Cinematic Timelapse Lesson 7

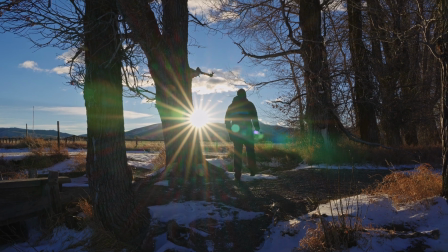14s
In this chapter, I'm on location in the beautiful wilds of Wyoming,
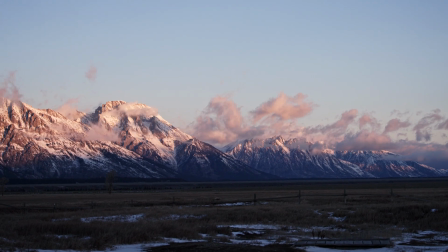18s
venturing out into the Grand Tetons where we have a ton of incredible landscape shots that will yield mesmerizing time-lapse.
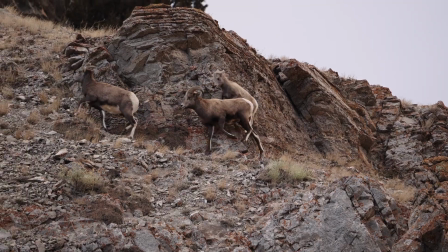24s
No matter where you look, there's a vista that's begging to be captured. One of the biggest reasons for visiting this area is just how diverse the landscapes are, as well as the compositions.
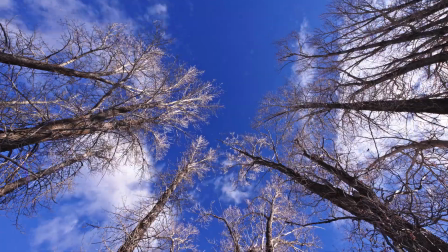32s
This area really lends itself to both ultra-wide-angle shots as well as tighter telephoto lengths, especially when you concentrate on the mountainous regions.
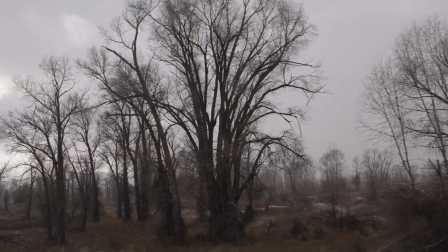40s
The weather was a huge factor in determining where we shot and set up, specifically because it wouldn't stop snowing,
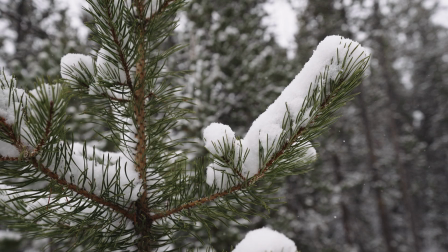45s
but after spending the afternoon scouting various locations to film from, I finally landed on the perfect spot with a gorgeous view. We just found our perfect time-lapse location, and as you can see right off in the distance here, we've got this really beautiful dynamic shot.
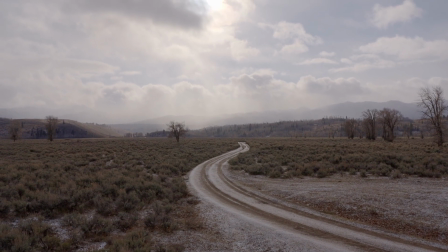59s
You'll be able to see that we have a really beautiful foreground, middle ground, and background, and it's gonna make for a really wonderful time-lapse. And we have these really cool clouds in the sky. They're nice, puffy, and billowy, and it's just gonna be really magical to set up in time-lapse. Now, we are setting up a basic time-lapse, so anybody can do this. It doesn't matter what kind of camera you're using. All you need to have is a tripod, a camera, and an intervalometer. Before shooting, let's break down this specific composition.
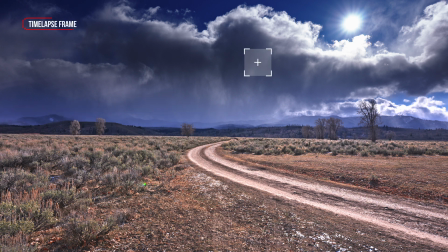83s
The reason I chose this spot is due to three factors. First, the clouds in the scene are large, they're well defined, and they have a lot of movement to them. This means we can set up a fairly short time-lapse and still yield a great shot. It could also leave time to set up other shots if I wanted a second angle. Second, the pathway in the frame creates a lot of depth, breaking up the image into a beautifully layered scene.
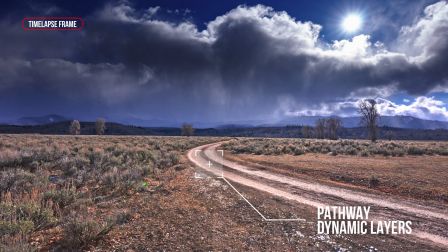102s
If we want to add a slow push in or pull out, we have that depth, which is going to make it much easier to do and also look more believable in post-production. Third, we have some atmospheric breakup that's going to allow the sun to cast rays down onto the scene, which means we'll likely get some interesting lighting that sweeps over our landscape.
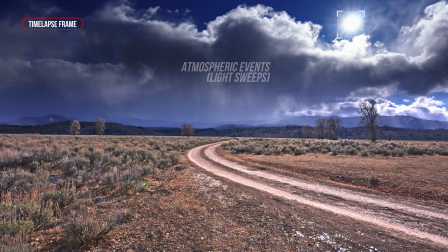118s
This will create contrast in our shot and make it much more interesting to view. Now that we understand the composition, we can set up for the shot. All right, so I'm using the Sony Alpha 1 and I'm pairing it with the 12-24 G Master. This is probably one of my favorite lenses because it's perfect for time-lapse. You get these really wide open vistas like we have out here, and this lens just captures all of that beautiful gloriousness. Now, I am also using an internal ND filter on the back of the lens here, and it's a 10-stop ND filter, so that's gonna allow us to drag the shutter or create longer shutter speeds out in the broad daylight like this. So I'm gonna go ahead and set it up.
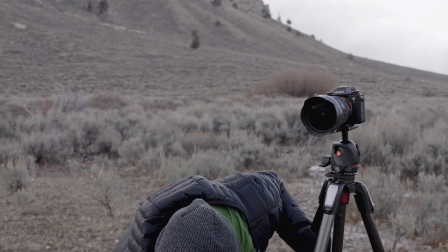156s
Then I'm going to go ahead and frame up, take my lens cap off. Pro tip, camera doesn't work without the lens cap off.
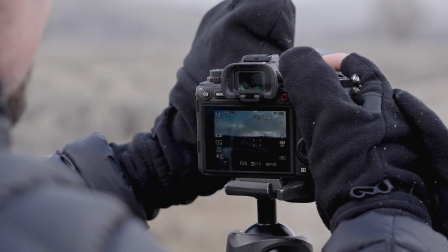163s
So we're going to go ahead and frame up our shot. So I'm going to be setting this somewhere in the 21mm range.
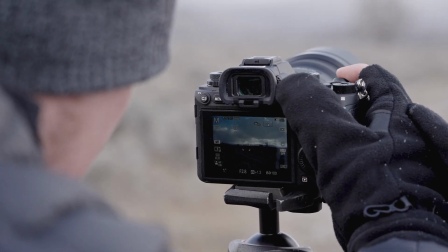172s
I'll set it right there. And I always make sure that I check focus in both areas.
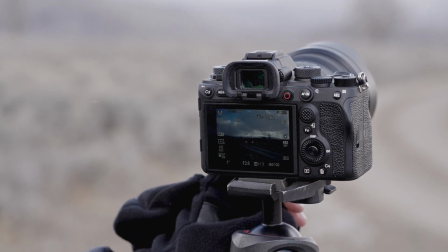179s
So I'll turn the autofocus on. I'll wait for my green box to come up here, and then that's going to allow me to know that that's in focus.
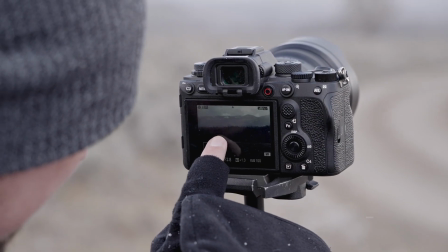185s
But I'm also going to punch in the camera and just look around, and using the touch screen, I'm just going to go through here and see, yep, everything looks in focus.
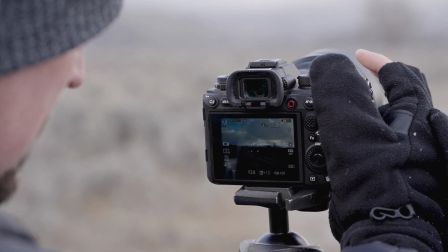194s
This is great. So I have my shutter speed set at half a second.
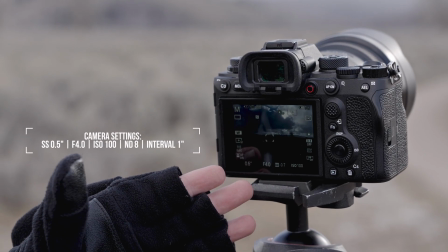198s
I'm using f4.0 right now, and I'm set at ISO 100.
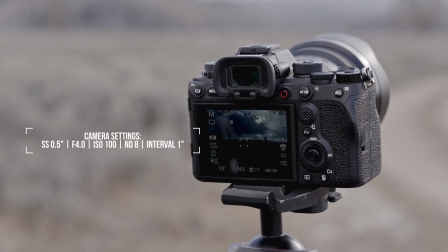202s
This is going to give me the cleanest image possible, and it's also going to allow me to really bring out those shadows, midtones, and highlights in post.
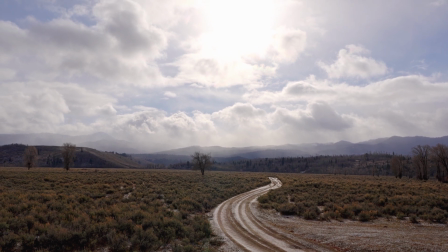209s
I've also turned off anything auto. The lens is set to manual focus.
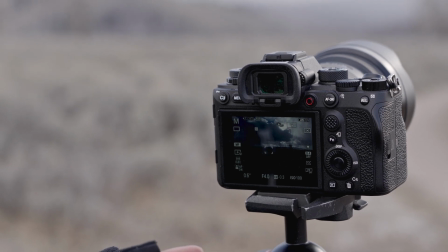215s
There's no image stabilization turned on, and I've also got it set to daylight white balance. If you don't have an intervalometer, you can easily purchase one offline. There's plenty of external ones that you can add to whatever kind of camera you're using, but Sony does have an internal intervalometer, and it's probably one of my favorites to use because not only is it easy to set up on the camera, it allows you to have full playback in the play menu, which is really nice because after you're done shooting the time-lapse, you can actually see what it looks like.
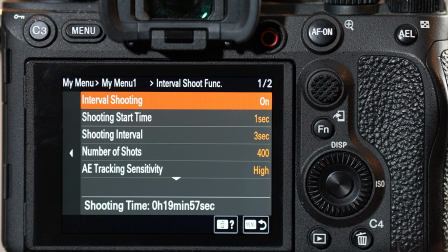240s
Next, we'll set up our intervalometer. Going into our interval shoot function menu, I'm turning the interval shooting to on.
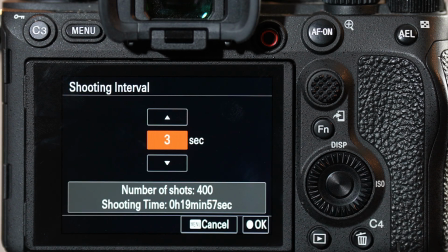247s
Then I'm going down to select my interval, and I'm going to change this from 3 seconds down to 1 second.
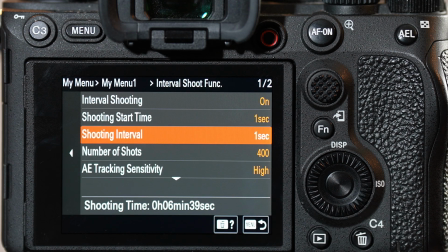252s
The clouds are moving extremely fast, so I know that 1 second is going to create beautiful, buttery smooth clouds.
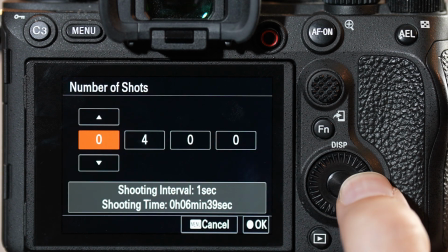258s
After that, I'm going to change the number of shots to 400 to 700,
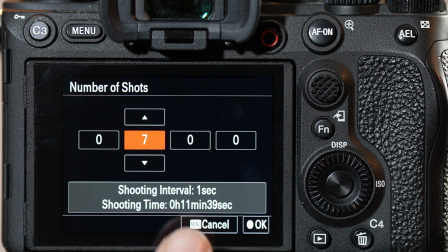261s
and this is just going to give me a little more extra wiggle room when it comes to ensuring that we capture the light sweeps as they happen over the landscape. After that, we're done using our intervalometer. So we've got our composition all set up, our intervalometer and intervals are set. All we have to do now is hit the shutter button, and we're ready to rock and roll.
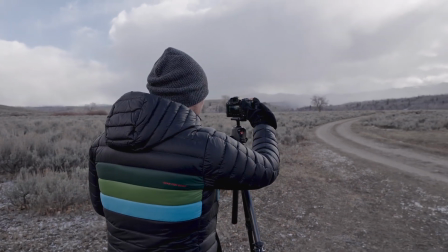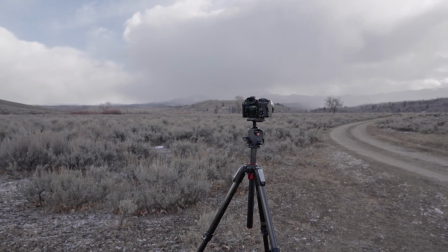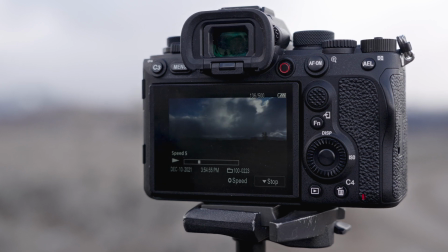286s
Once our time-lapse is finished, I can play it back live in the camera using continuous playback to see how it looks.
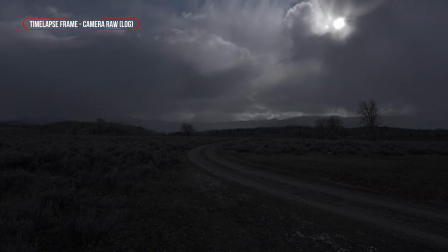293s
Let's break down the final shot now. First, here's what the shot looked like completely unprocessed as it is, straight out of camera.
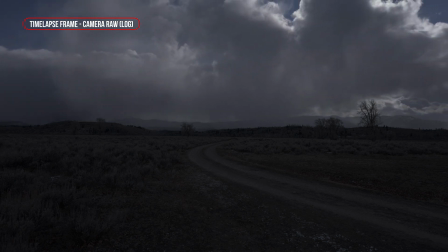299s
Because I exposed for the highlights in the scene, you can see that it's incredibly dark, except for the spots where the sun wanted to peek through the clouds. At first glance, it might seem like a failed time-lapse,
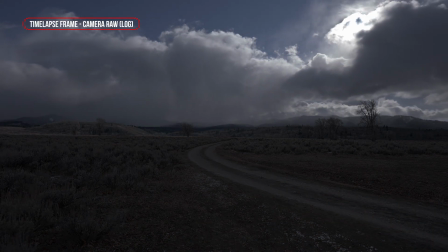308s
but thanks to the amazing power of raw imagery and the dynamic range of the camera, we can pull out a ton of information and create a much more compelling and cinematic shot.
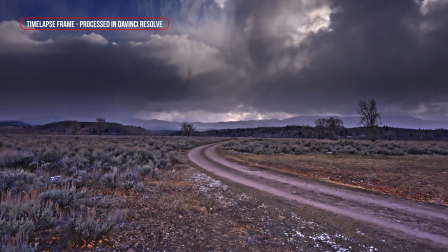315s
As you can see, we can isolate the highlight information in the clouds while also bringing out the shadows and the midtones in the shot.
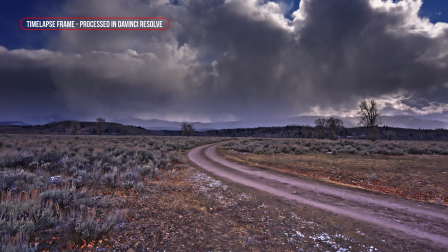321s
This balances out the image and allows us to see the frame more naturally, as if we were viewing it live on site.
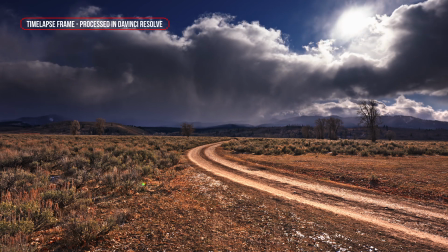326s
Since the exposure was varying in the clouds versus the foreground, I was able to brighten up the base, retain a good noise pattern, while also smoothing out the cloud exposure.
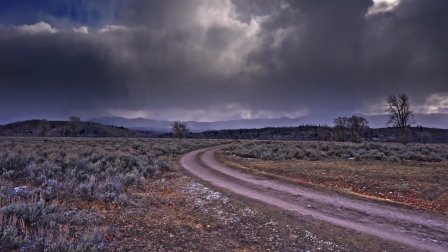334s
I then added a bit of contrast, saturation, and played with the color a bit to get a much more robust shot.
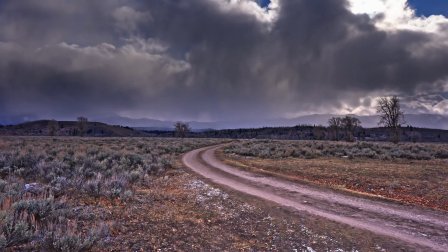340s
The next thing I did was add a small pull-out to this shot, giving the frame some movement,
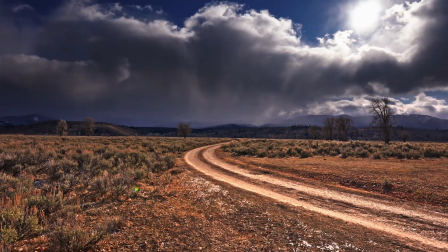344s
which then adds another layer of interest to our frame, and then also gives us our 3 time-lapse elements,
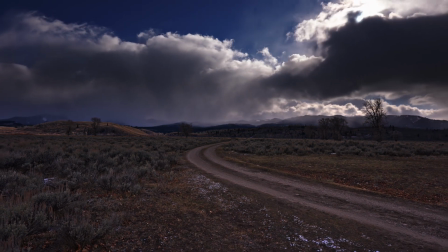349s
which would be cloud movement, exposure change, and frame movement.
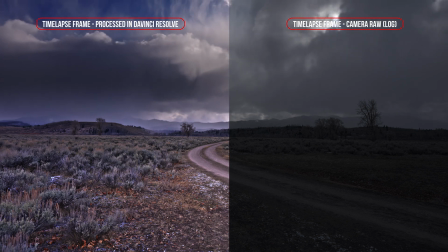352s
In this side-by-side comparison, you can see just how pivotal and important image processing is to the final look of our time-lapse shot.
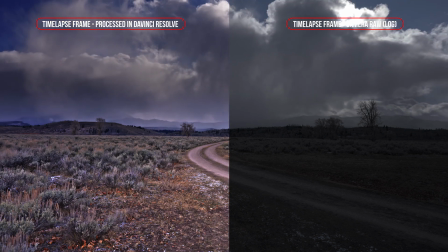358s
70% of what the final image is going to look like comes from the processing phase of post-production and is quite literally the most important part in producing cinematic time-lapse.
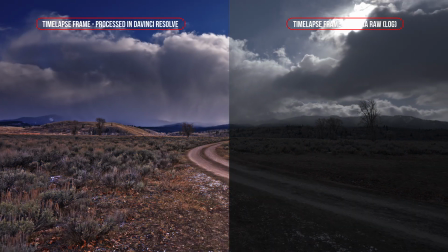366s
In our next chapter, we'll discuss the best workflow for time-lapse and also show you how to finesse the image and create a style that suits you and your client's needs.
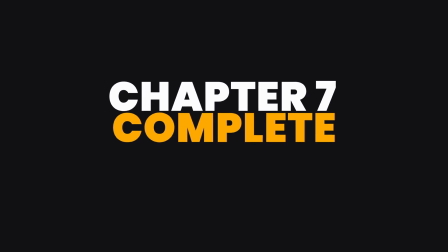374s
Thanks for watching, and I'll see you in the next chapter.